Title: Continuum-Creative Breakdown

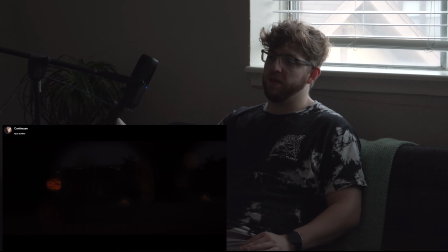You know, obviously pulling again from influences from things like The Matrix, but also things like I just find with mirrors and reflections that it can feel like a world of its own. Trying to think back about like old Disney animation, like Fantasia, Mickey walking through mirrors.
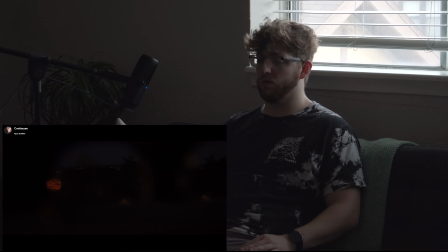Even like movies like Oculus, where things like exist in mirrors that aren't real. But I wanted to try and give the sense that there's a world beyond what I was feeling, just out of sight and in a dimension that I couldn't
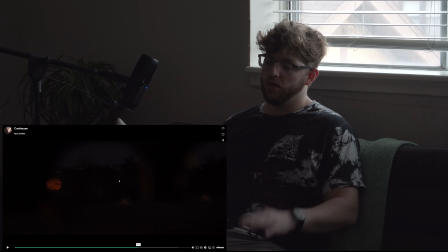normally access, which if you've had a depressive episode, it definitely feels like you're not, almost like you're not in the same world as everyone else. But what I really particularly liked about this shot was this small flare of light here.
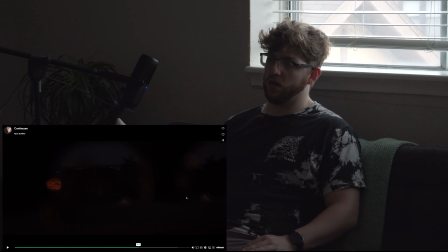I just really enjoyed the symmetry with that and the color. I don't usually work with like super warm color palettes. Overall, this was like a much more warm colored film, microfilm to my usual.
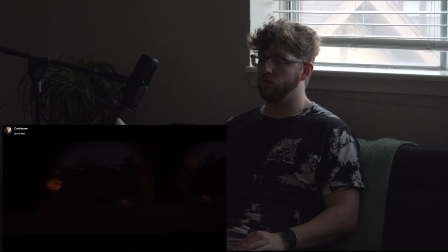I usually trend towards blues and greens and brown, I guess browns. But just because I think the look looks a little bit more cinematic. But I was very happy with this one. I think the reflections turned out nice. That was the inspiration behind this shot.
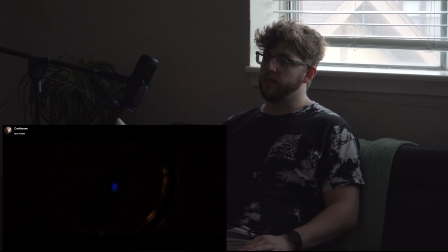This next one, I believe the last of the film here, is actually a Bluetooth indicator on a
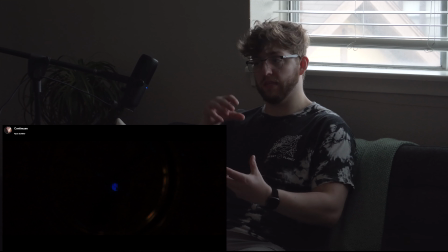LED indicator on a Bluetooth headset that I put underneath a glass to try and distort it further.
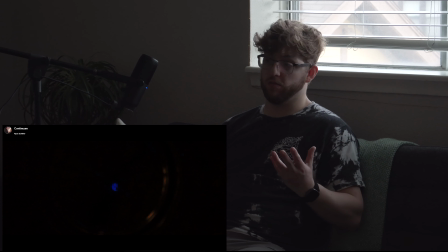Again, messing with symmetry. I guess I had a particular affinity for circles in this one.
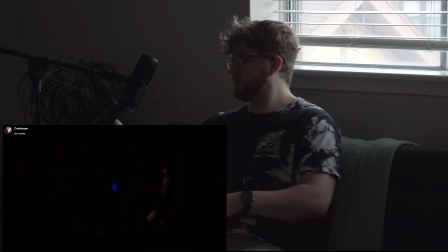My cat's messing with my camera bag.
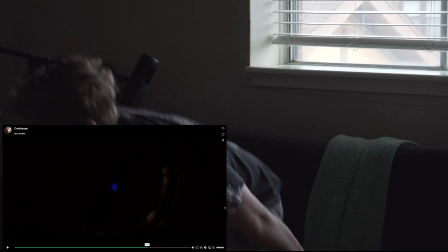And my light went out at some point.
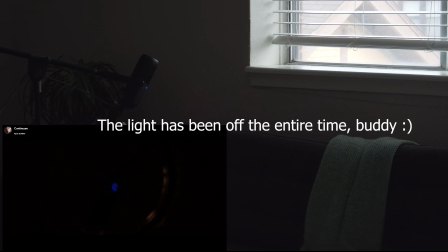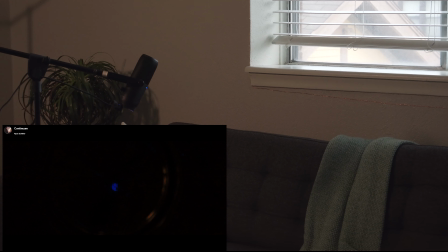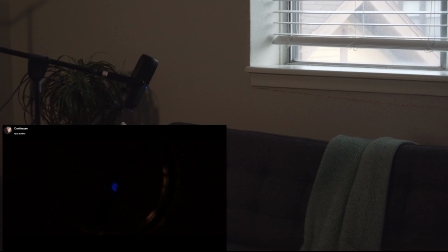Well,
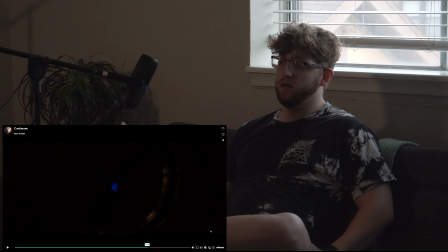I intended to have this light on, which is probably bouncing off my glasses a bunch, but
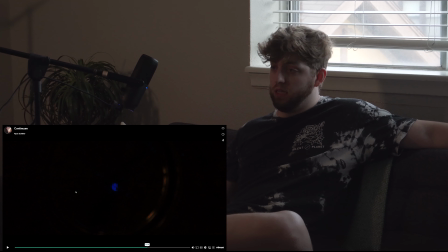basically I like the idea of this
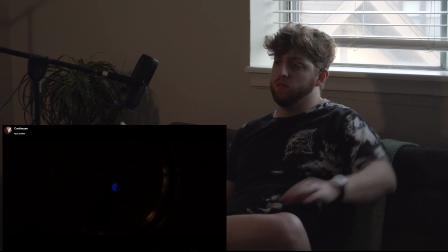circle and then this lonely blue light trying to basically flash and say, you know, I'm here if you're looking for me. Again, it's just kind of the loneliness I was feeling at the time.
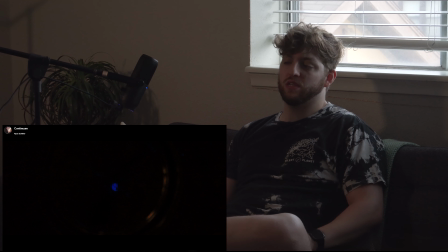And I just wanted an isolated subject of a different color that I tried to bring in as many primary colors as I could, try and show the literal spectrum of color along with the idea of like the spectrum of time,
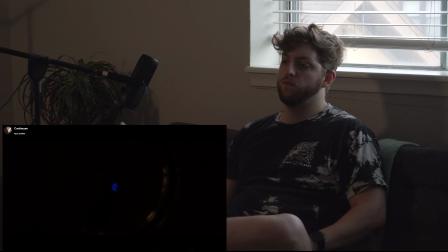and that was the inspiration for this shot. As it goes out here, I let that one linger for a little longer because the light blinking kind of felt more sad because it's just alone in this thing.
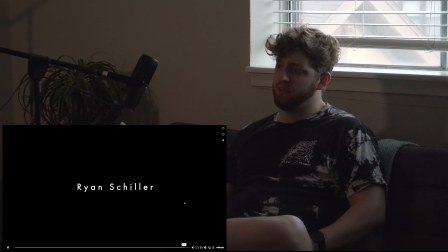I did update the text here, and then this is the first one, and then of course my branding as it currently is. I also updated that from my first iteration of this film. I also updated the resolution. I had previously done it in
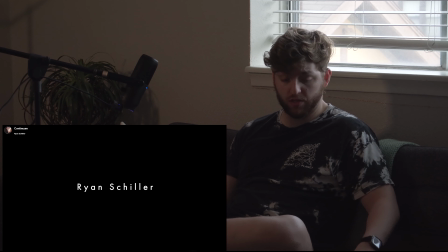1080p because the 120 frames per second sections are in full HD on my camera.